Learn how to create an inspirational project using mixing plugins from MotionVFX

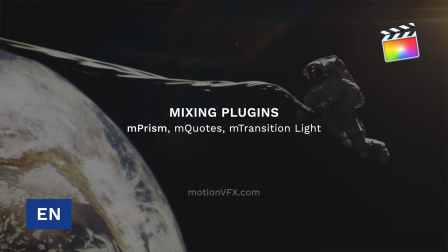0:00 Stanislav with Motion VFX, and in this tutorial, we'll be mixing some different plugins to put together an inspirational project.
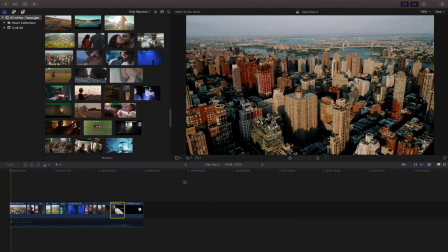0:09 Let's get started. Right at the top of my timeline, I'm going to use a transition, so I'm going to jump into my Transitions tab inside Final Cut Pro,
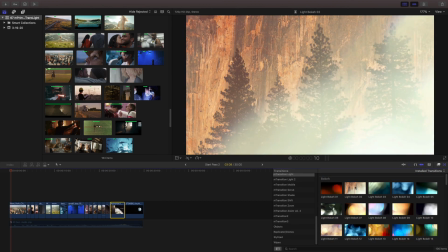0:19 selecting one of the transitions from the M-Transitions light pack.
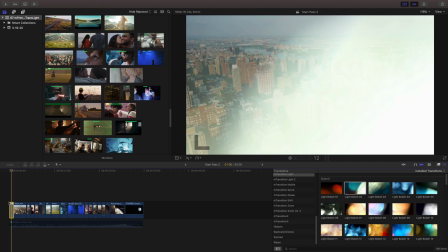0:27 Now I like the way that's coming in, but let's go ahead and make some adjustments to this. For all of our adjustments, we're going to go into the inspector.
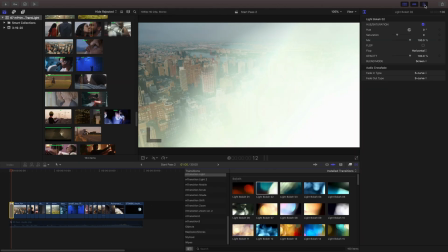0:37 The first thing I'll do in here is I'm going to flip this because I'd like this to come from left to right.
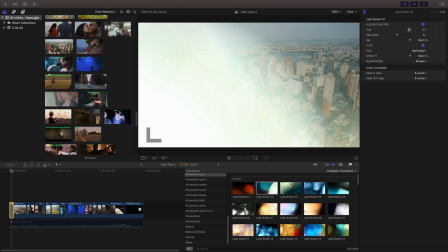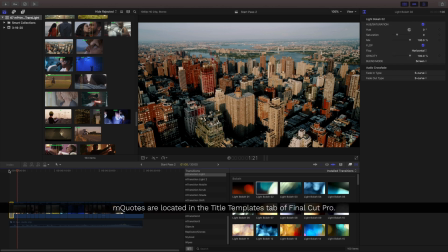0:47 I'll be using several different quotes so to access the M quotes,
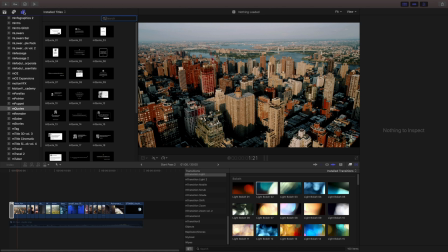0:51 I'm going to go into the title template tab and then select a quote from my library.
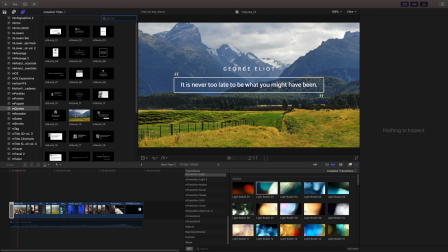0:57 I think this one will work really well and I'll drag and drop it and adjust the time.
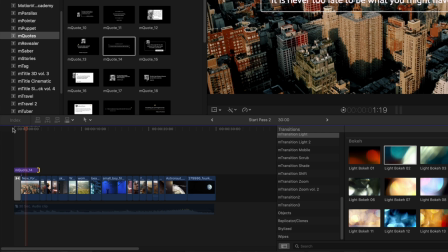1:06 My timeline is a little compressed so so I can't really see what's happening. So I'll hit command plus to zoom in on my timeline.
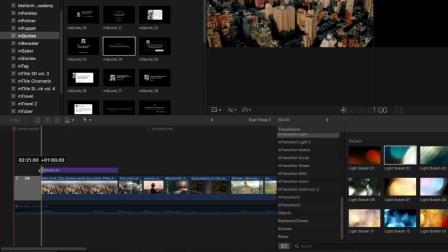1:14 And I think I'll adjust this and have it start a little bit after my transition.
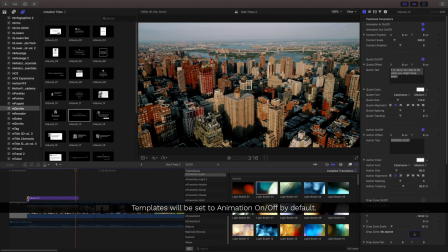1:22 By default, a majority of the title templates are set up to animate in and animate out. And I don't necessarily want that because it's a little quick. I'll use the inspector and select the animation out and turn that off. And what that'll do is now it will play through the entire duration of that title template without animating out.
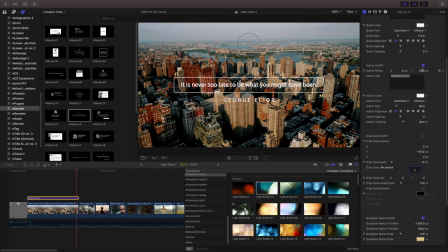1:43 If there's any formatting you might want to do, this is when I'll typically do it. I'm going to move my author's name down. We want to make this a little easier to read, so I'll change the background,
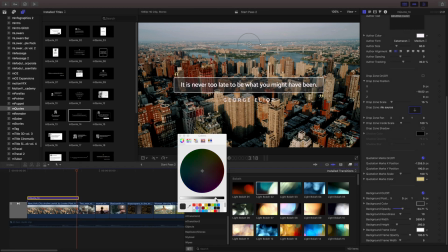1:54 make it a bit darker, and I'll adjust the color and opacity to make that happen.
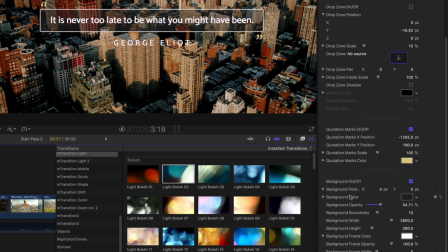2:00 And as you can see, now it's going to be a lot easier to read with that background.
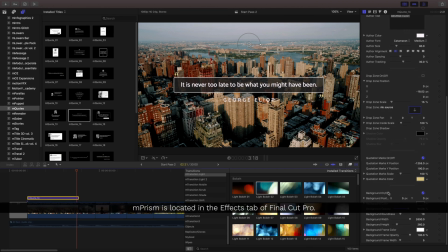2:06 Next, I'll use an M-PRISM effect, and to find those, we'll need to jump into the Effects tab of Final Cut Pro, and then select M-PRISM.
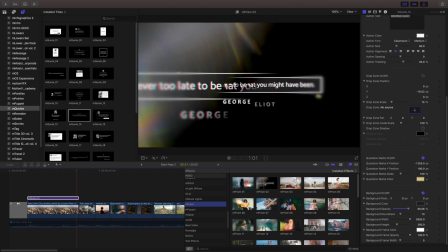2:17 Just like all our different effects, hovering over them gives you a preview of what's going to happen, and it's showing me a preview of the title right now, and I'm going to place this on my clip.
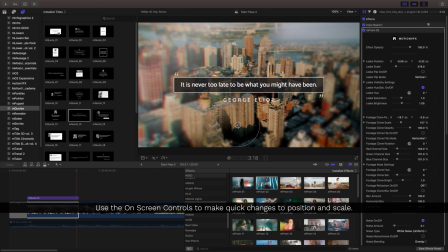2:27 I'm going to use the on-screen controls just to set up where I want that prism to be, and And then the next thing I'll do is actually use the blur controls to completely blur out the background.
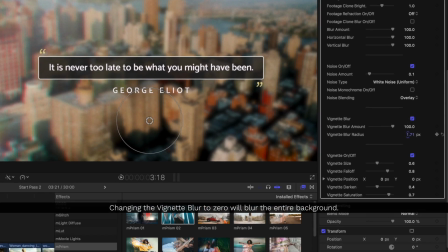2:39 If I set this to zero, the entire thing will be blurry. Let's go ahead and take a look at that.
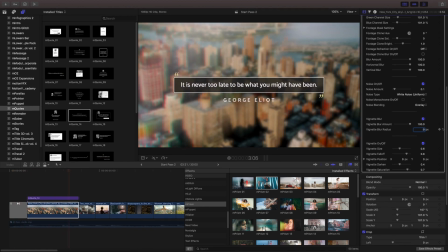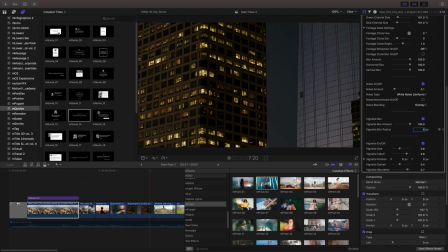2:51 I have my various shots of the city and I'm going to transition to a country scene. What I want to do is smooth over this harsh cut between these two clips. So we go from the city to the country. And the way I'll do that is with another transition.
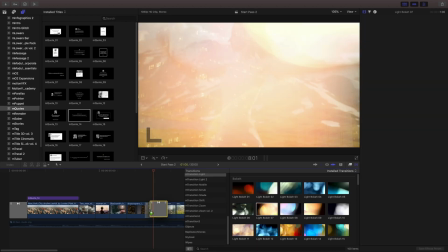3:08 I like the softness of this, so I'll use another bokeh that's pretty soft.
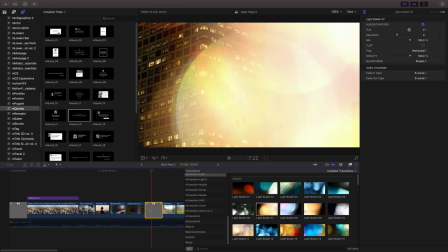3:16 I want this to go from left to right. In my inspector, I'll make sure I hit the flop button.
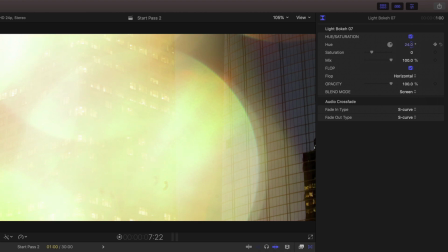3:21 And the next thing I'll do is change the hue to this green color.
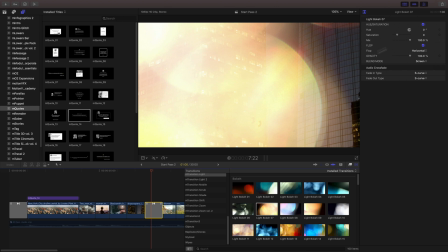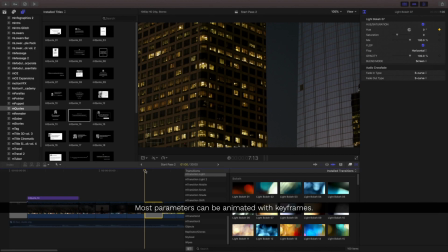3:31 At the beginning of my transition, I'm setting a keyframe at zero degrees, then we'll move forward and I'll change that to about a 50 degree.
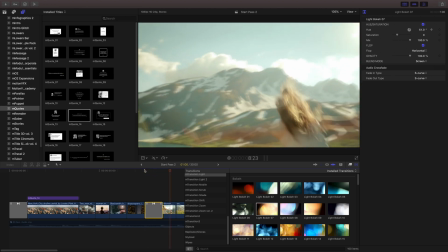3:41 Now this will play back and animate from that orange to green as it moves through that transition. Let's work with these next set of clips. I'm going to jump back into M-PRISM and what I want to do is I kind of want to soften the scene a little
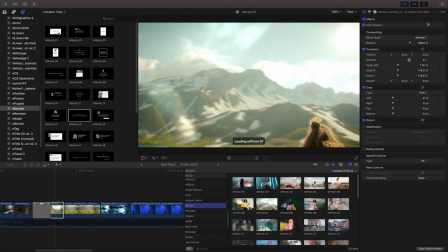3:56 bit so I'm reviewing these different items and I'll place this one onto my clip.